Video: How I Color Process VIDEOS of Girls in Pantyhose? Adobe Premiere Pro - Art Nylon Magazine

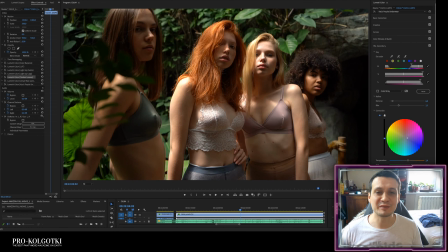Okay, hello everyone, my name is Anatoly, I'm founder and producer of PRO-KOLGOTKI, the best pantyhose magazine on earth. Link is in the description, you can explore the vast collection of photographs and videos that I have created in the last 10 years, two magazines a month, that's a huge number of photographs and videos.
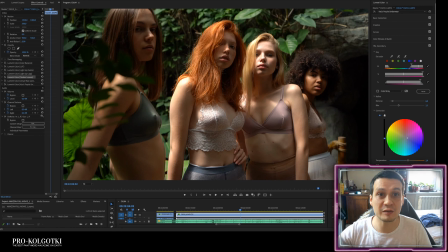So today, just wanted to show you how do I color process the videos in Adobe Premiere Pro. So I have color processing is very interesting activity because you as an artist, you're trying to
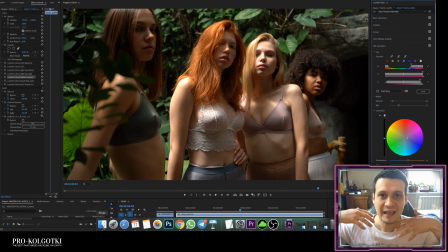highlight the things and make them the most beautiful for the viewer.
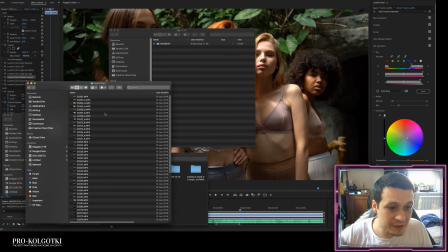So here is, wait a second, let me show you. Here is the original footage, not this one.
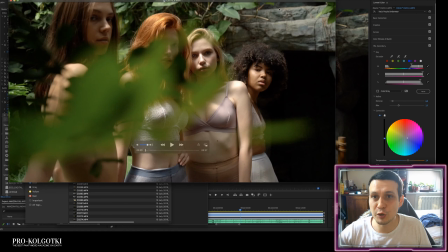This one, this is the original footage taken with Sony camera on, I think it's 100 FPS.
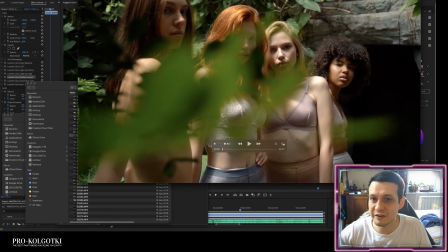So when it plays on 25 FPS, it's very slow-mo. Let me show you the original video.
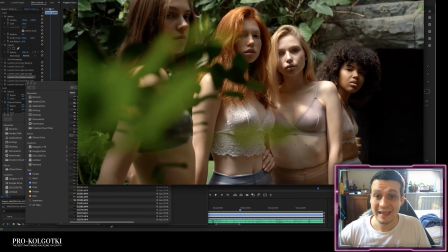This is how it looks. This does look already good, yes?
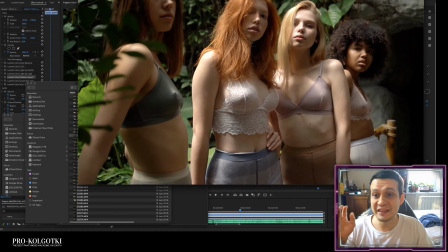if you don't know how to color process the videos, this does already look good, right?
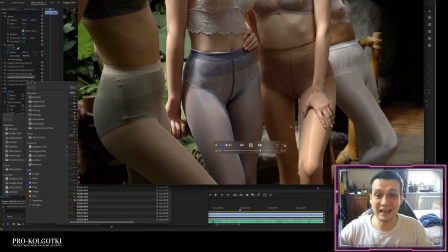However, there is always room to improve, always,
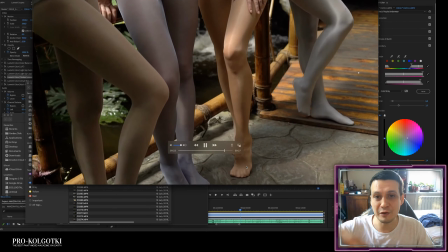especially in the video and, you know, in the visual arts, there is always a room to improve.
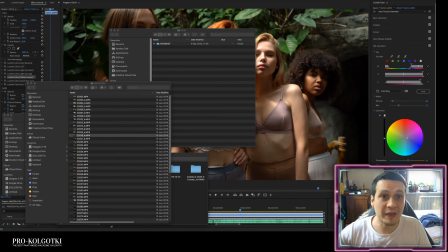So this is a 27 second clip. So here it is, I have imported it into the Adobe Premiere Pro.
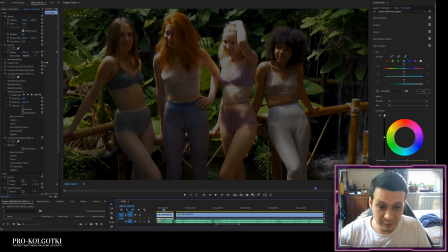And as you can see, this what I've done. Here is the back video.
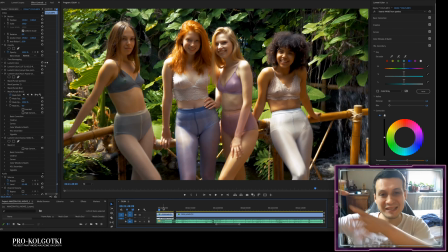Here is the backstage video shot with the second camera. And this one, first camera, is I'm going to make a fade and a cross and crossing from one camera to another one. This is done like this. I've selected the music. So this is done like this. Look.
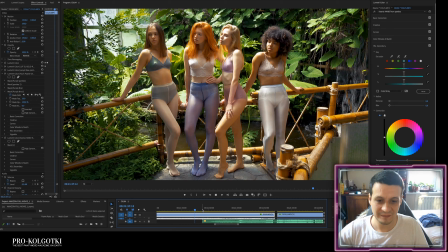You see? Let's see once again. So here it is.
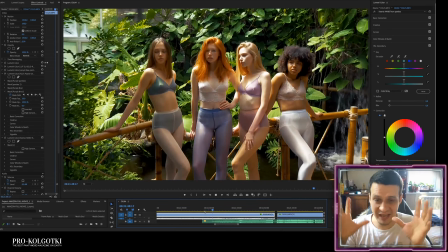Girls posing, and this is a handheld camera. It's shaky and stuff.
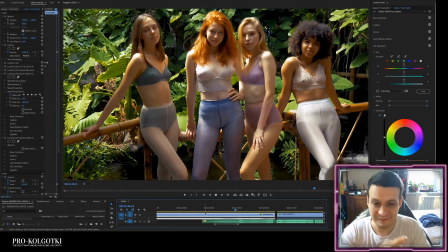But, see, listen.
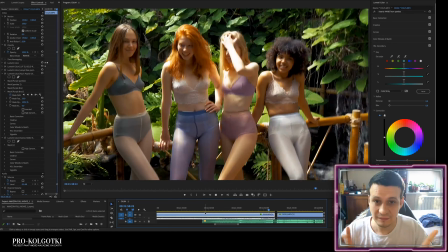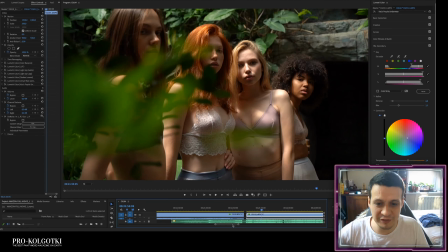Now this is what we're doing. So first of all, I'm doing a Lumetri color.
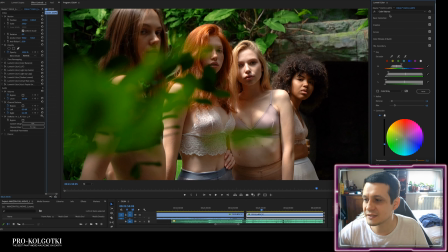This is a Lumetri color balance. It does look like this. There is a basic correction.
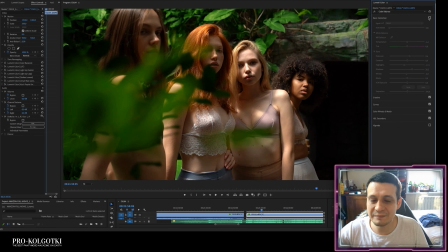If you just turn it off, it becomes a little bit paler, right?
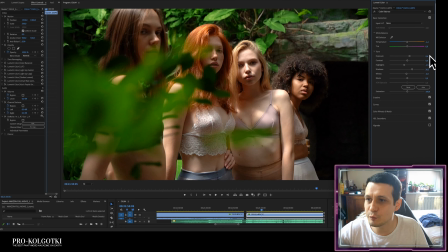So I've just increased the exposure, corrected the color temperature a bit, decreased the highlights because to avoid very strong contrast between blacks and whites in the frame. So increase the shadows a bit, and that's it. Then I have applied a lot.
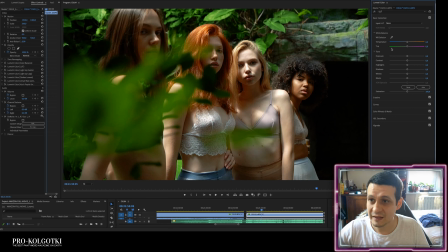Applying a lot looks like this. This is a Creative SL Blue Moon LUT. So it does look like this. If you just turn it off, you see everything is so purplish and reddish and pinky.
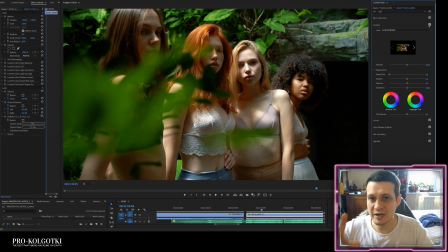This LUT helps create a contrast to simplify. What is LUT? LUT is a cinematic effect that helps focus the viewer on the movie, on the narrative, on what's going on. Because when you shoot with a camera, there are so many different colors,
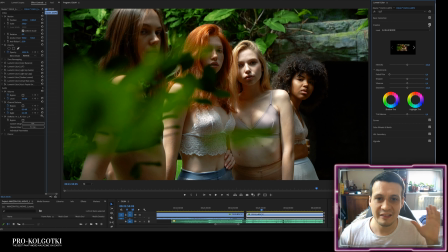so many different lights in one frame, the viewer doesn't know where to look at, right? So the LUTs are so-called a color simplification. LUTs are used to decrease the number of different colors in the frame, so the viewer
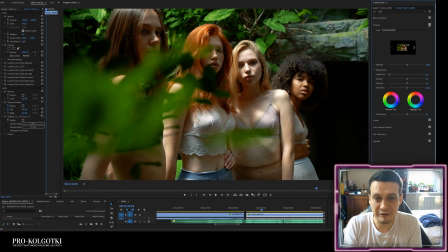it helps the viewer to see the narrative, the movie, what's going on, instead of looking at different colors. So this is just LUT. Let me see another one. There is a light up.